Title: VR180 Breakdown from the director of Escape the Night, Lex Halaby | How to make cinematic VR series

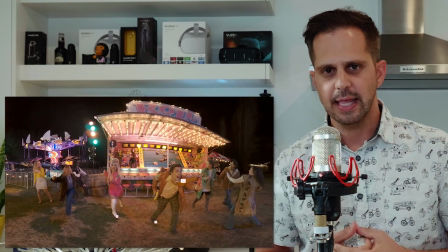We also shot a 3D still from where the subject is in the scene that way we can actually look at where the lighting is and when we are
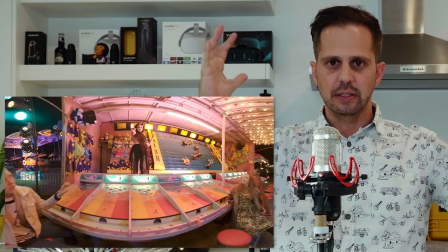actually modeling and putting objects into 3d space you can actually kind of basically put the lighting back onto those objects to make it feel like
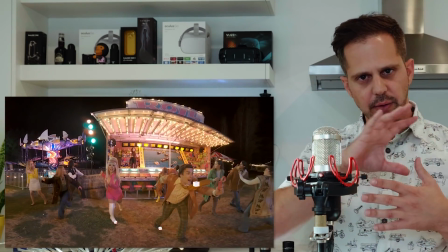it's really there once we actually have that shot uh with the tracking marks going through it now we're in post here
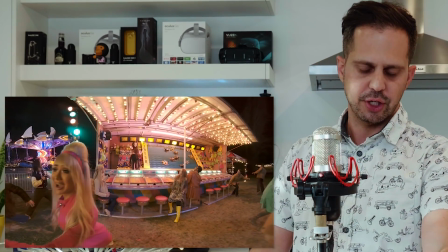and we are placing temporary 3d geometry they're just these kind of cubes basically but because we're doing this in 3d for left and right eye,
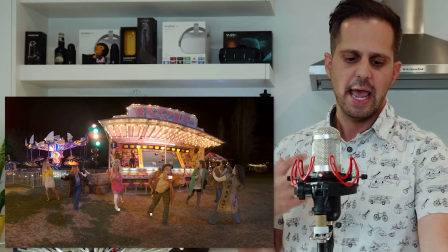we really need to be careful about tracking and where things actually look like in physical space.
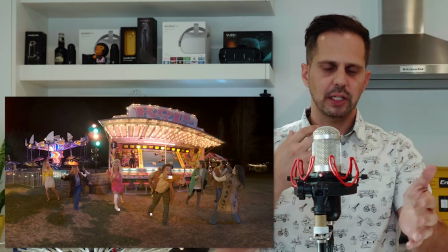So in that case, you know, it may not look like much is going on there, but I need to put on a VR headset.
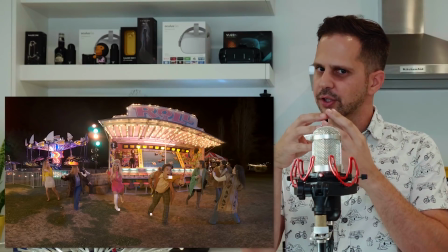I need to make sure that those 3D objects, even though they're just little cubes, actually look like where they need to be.
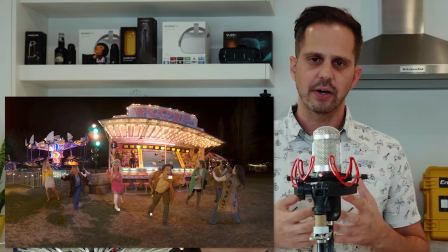It doesn't look like it's behind somebody's head or in front of somebody's head. That's how you guarantee in 3D that the tracking is spot on and looks accurate.
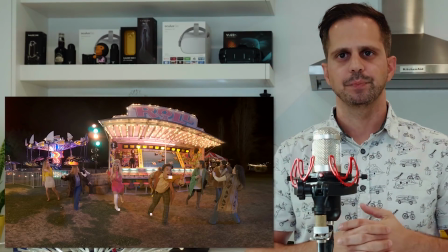And how can you see 3D in handling software? Is this in Premiere or what do you use?
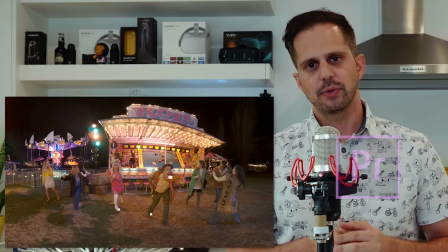Yeah, so both in After Effects and in Premiere, I can look at these renders in 3D in real time, which is great.
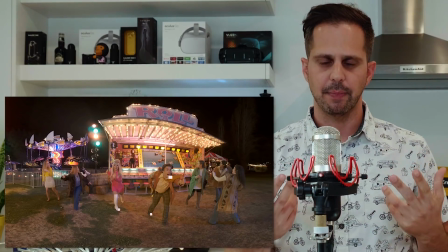Like, there's great software for it. You can go into the Adobe immersive environment, pop on a headset, and be able to look around, and be able to scrub and leave marks,
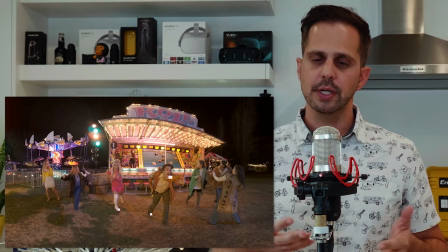not tracking marks, but leave actual marks in your sequence to sort of be able to give it back to the VFX artists and say,
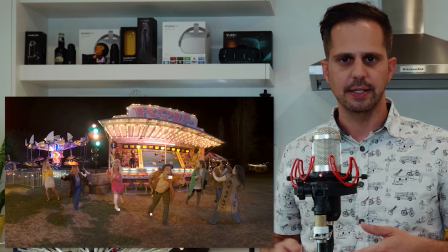hey, you know, I like this take the best, this had this issue, and you can actually do that from within VR, which is really great.
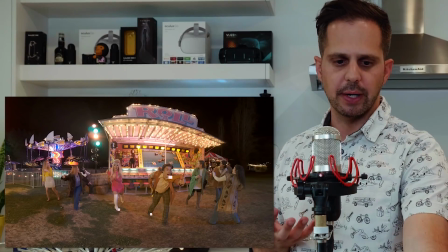So once we have the geometry in the right place and we feel good about that, we start creating our particle sim.
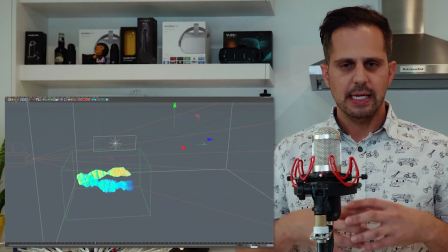So I'll pause it part way through here. What that particle sim is, is like a 3D cloud that we're going to be moving through in this shot.
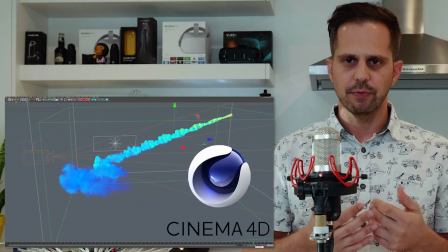So, you know, to do this, we did it in Cinema 4D and we created this particle effect.
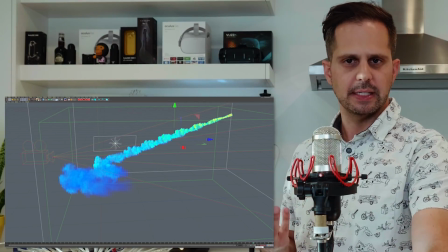What you're seeing here is actually the animation of it being created. But because it's a frozen moment, we're really just taking this last frame of it.
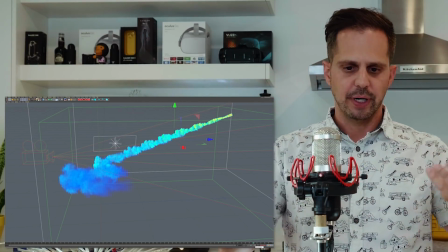And then once we have that last frame of it as a 3D object, we can bring it back in and track it into this scene.
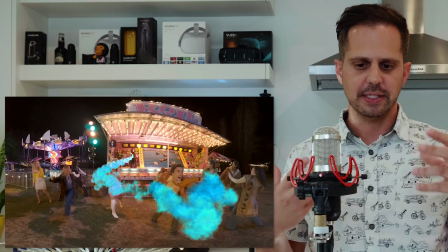So even though you're looking at it in 2D here, if you had your headset on, it would look like they were enveloped in this cloud.
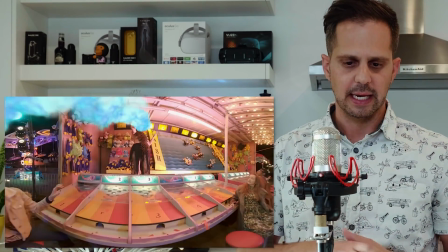Even though it's covering their face and stuff, we're going to be cleaning that up later. This is just to give you a sense of what it feels like to move through it.
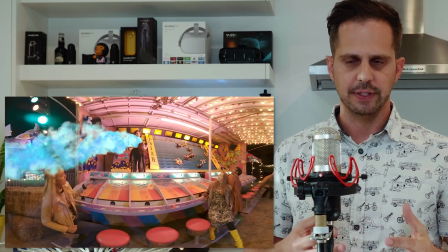So you'll see that it's green and blue. We actually changed the color later to fit the scene better. So then we did CGI modeling in Maya.
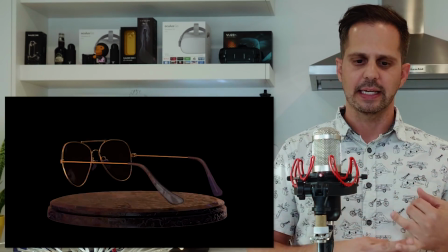So there are things floating in the air, like the guy's sunglasses, like tickets from the carnival, all these kind of like particle effects in the air.
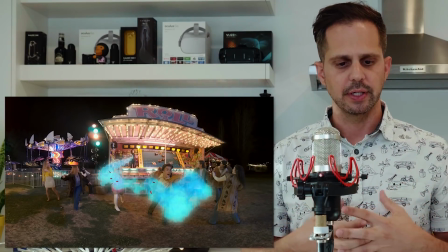These particles really sell the idea that the moment is frozen. So you're seeing those now put into this sequence as well.
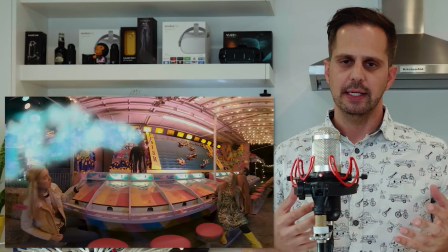And then almost in every step, we're kind of bringing it back into After Effects and doing some cleanup and compositing work.
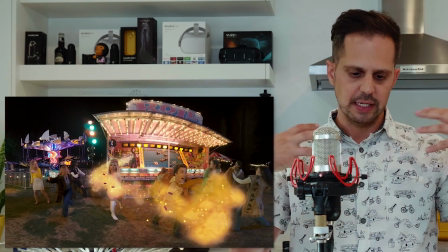So at this stage, you've seen the creation of the particle cloud, you've seen the tickets, you've seen the modeling of the glasses.
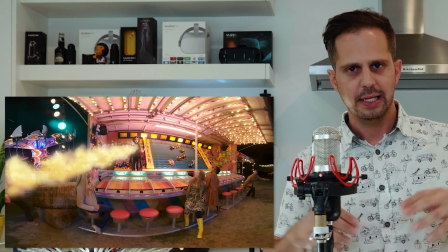It's all been tracked in. The 3D's been figured out. The lighting is now being applied back onto these objects.
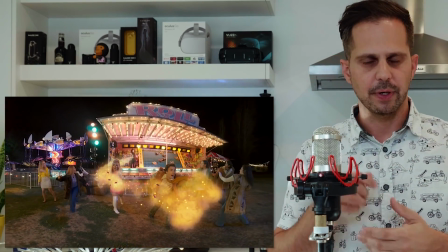And we're just doing cleanup and roto and After Effects,
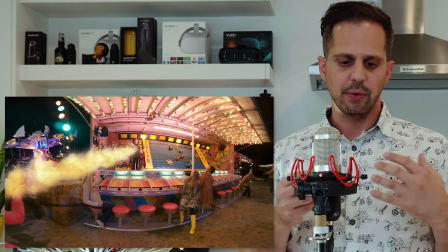doing some color correction and a few other things that really kind of give it some of that final polish.
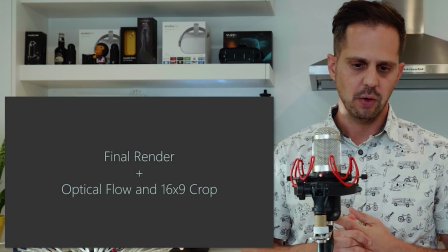So what you're seeing here is now the near-completed shot.